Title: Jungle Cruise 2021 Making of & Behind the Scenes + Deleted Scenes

Buongiorno, Frankie boy!
First of all, I've never played an Italian. I am Italian, I've never played an Italian.
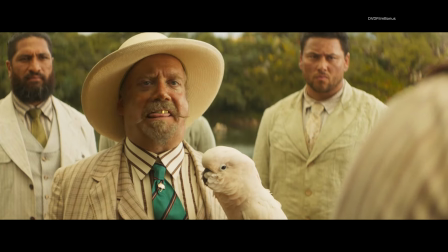This is not all of my money. This is like a little pinky thong nothing. Itty bitty, little nothing of my money, Frank.
Paul Giamatti told me that in all his years, even though his last name is Giamatti, he had never been asked to play an Italian, and that he wanted to, for once, try to do the Italian accent.
Hey, Frankie boy, you enjoying your meal?
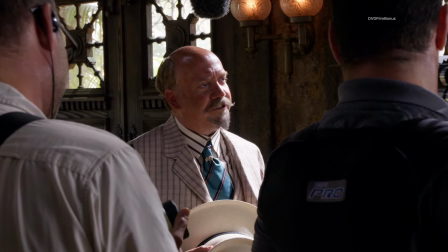You enjoy the food, Frankie boy?
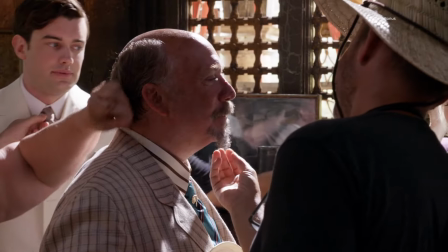Huh? Louder, louder.
He really wanted to have an over-the-top costume, and he even asked for the cockatoo.
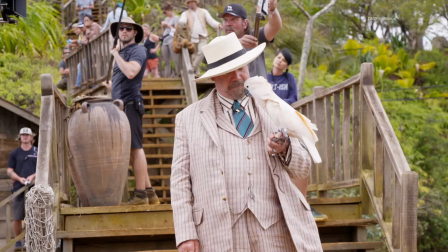I mean, that was his idea.
Frank owes me money.
And it was always so funny and such a pleasure to work with.
Frank!
The first time you see Trader Sam, you don't see it exactly as Trader Sam.
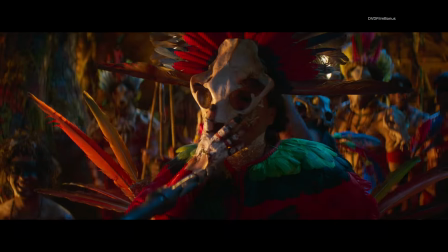He puts on the histrionics whenever he needs to, you know, or she needs to in this case.
Sam, we had a deal, okay?
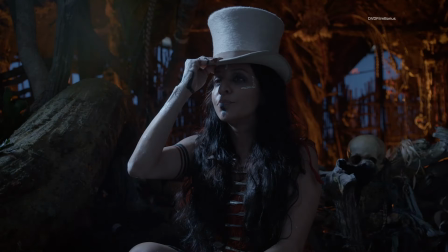No, and it's not I'm boo-boo. Tired and this is a whole production.
When Michael Green wrote the first draft with Trader Sam as a woman, everything just fit in place.
Trader Sam likes a treat. Oh, I bet.
She was like a spiritual guide to kind of give the jungle a voice.
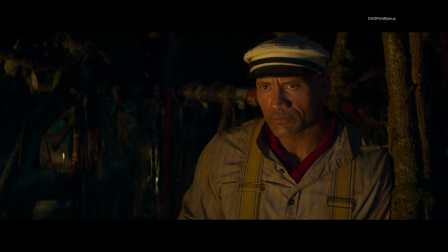To prove yourself worthy, you must mend a broken heart. Ooh.
I think the reason why they changed it to a woman is a very modern view of society.
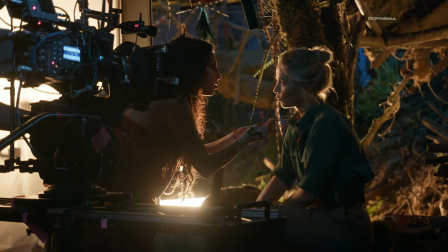The women in the film, I think, were ahead of her time, each one on her own way. And why wouldn't a chief be a woman?
Cut it! Now!
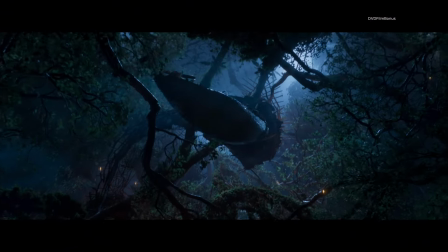For me, all of my movies have been multicultural, multilingual.
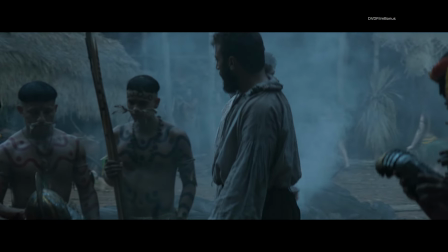We're using Omagua, which is a language of the Tupi-Guarani family from southwestern Brazil. It was the language that the Spanish first encountered when they came into the Amazon about 500 years ago. At a certain point in time, that language basically went extinct. So it's wonderful to hear reconstructed in the film, coming back to life in the dialogue of the actors.
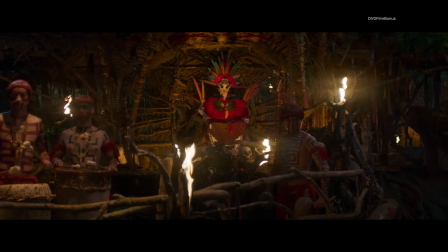Oh, no.
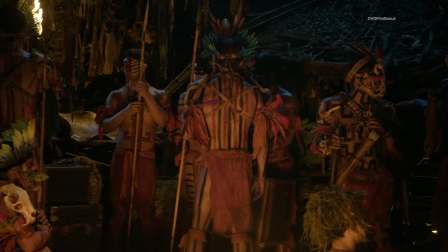It's hard to make a movie in the actual Amazon, so we had to bring those colors and those textures in our stage,
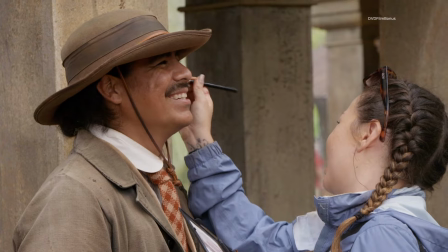and the tools that we had was the makeup and the costumes.
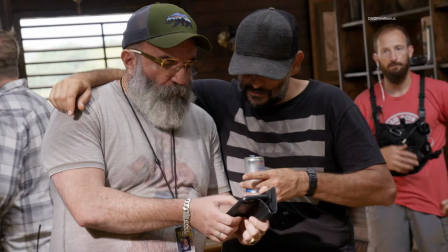This movie has been a really collaborative process that I think sparks my imagination somehow. Paco Delgado, he's just obsessed with detail.
Yeah, just can I do something? Paco, yeah, wants to do something.
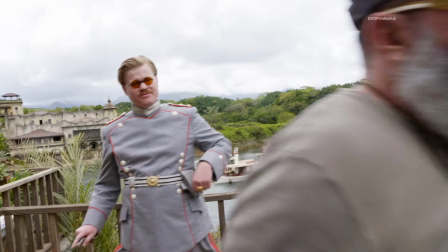Get in there, Paco. That's better. Yeah, yeah.
My mind was like so drawn to movies that are part of the history of cinema.
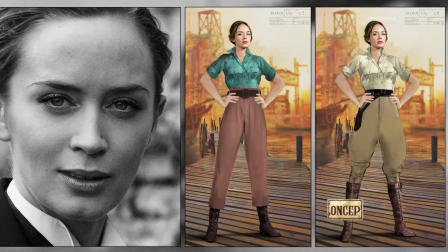And one of them obviously was African Queen. I just thought, you know, she looked like this independent woman, really strong.
Details, Paco, it's all in the details.
The whole point about Frank is this character has been living for 400 years.
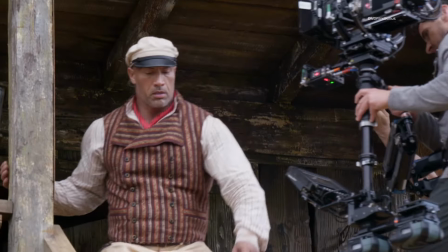We wanted to have influences of different periods. I mean, for example, he wears a waistcoat vest that is a copy of a 19th century vest.
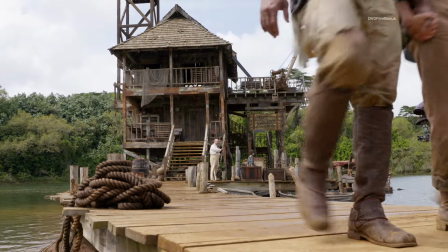His boots are coming from the 17th century. Dwayne, who has never worn a hat before in a movie, you know, in this one wears a hat.
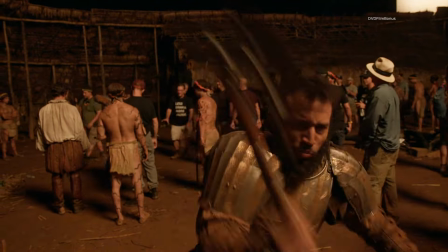We did some really bold choices throughout the movie to create a very distinct look, so our characters would be iconic.
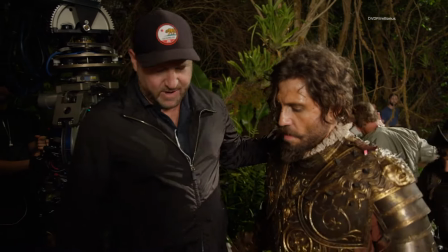Does it start to get heavy after a while? Yeah, it does. Yeah.
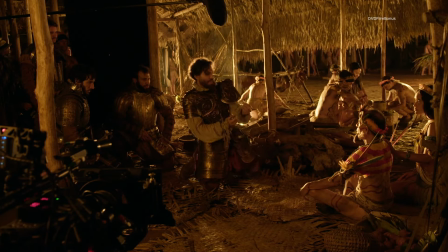And once we're dealing with our conquistador characters and our tribal characters, and you want to make each one of those as sort of visually exciting as possible. The Octonaro, that's our first tribe, the first tribe that our conquistadors encounter.
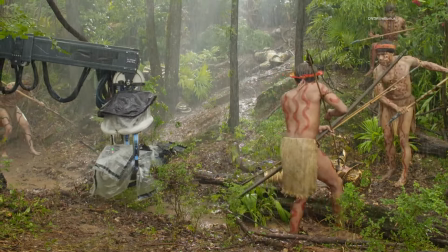Our design aesthetic for that tribe is very soft.
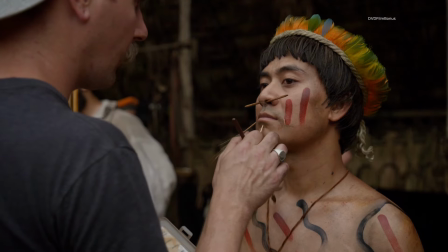The body design makeups is very flowing, very sort of at one, peaceful.
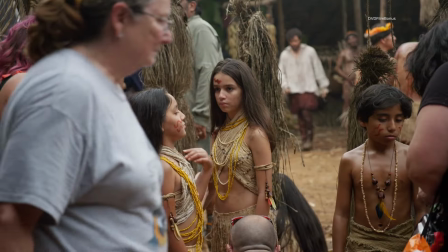There's no hard lines, there's no hard angles.
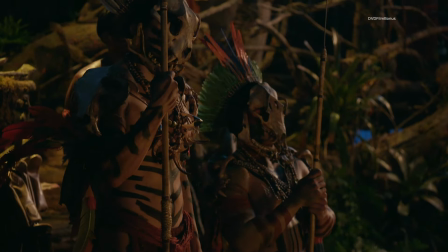We encounter that when we see the descendants of the Yuktanaro tribe, which are the Pukamuchuna tribe.
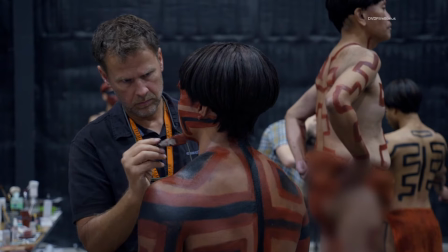Their angles are very hard-edged, you know.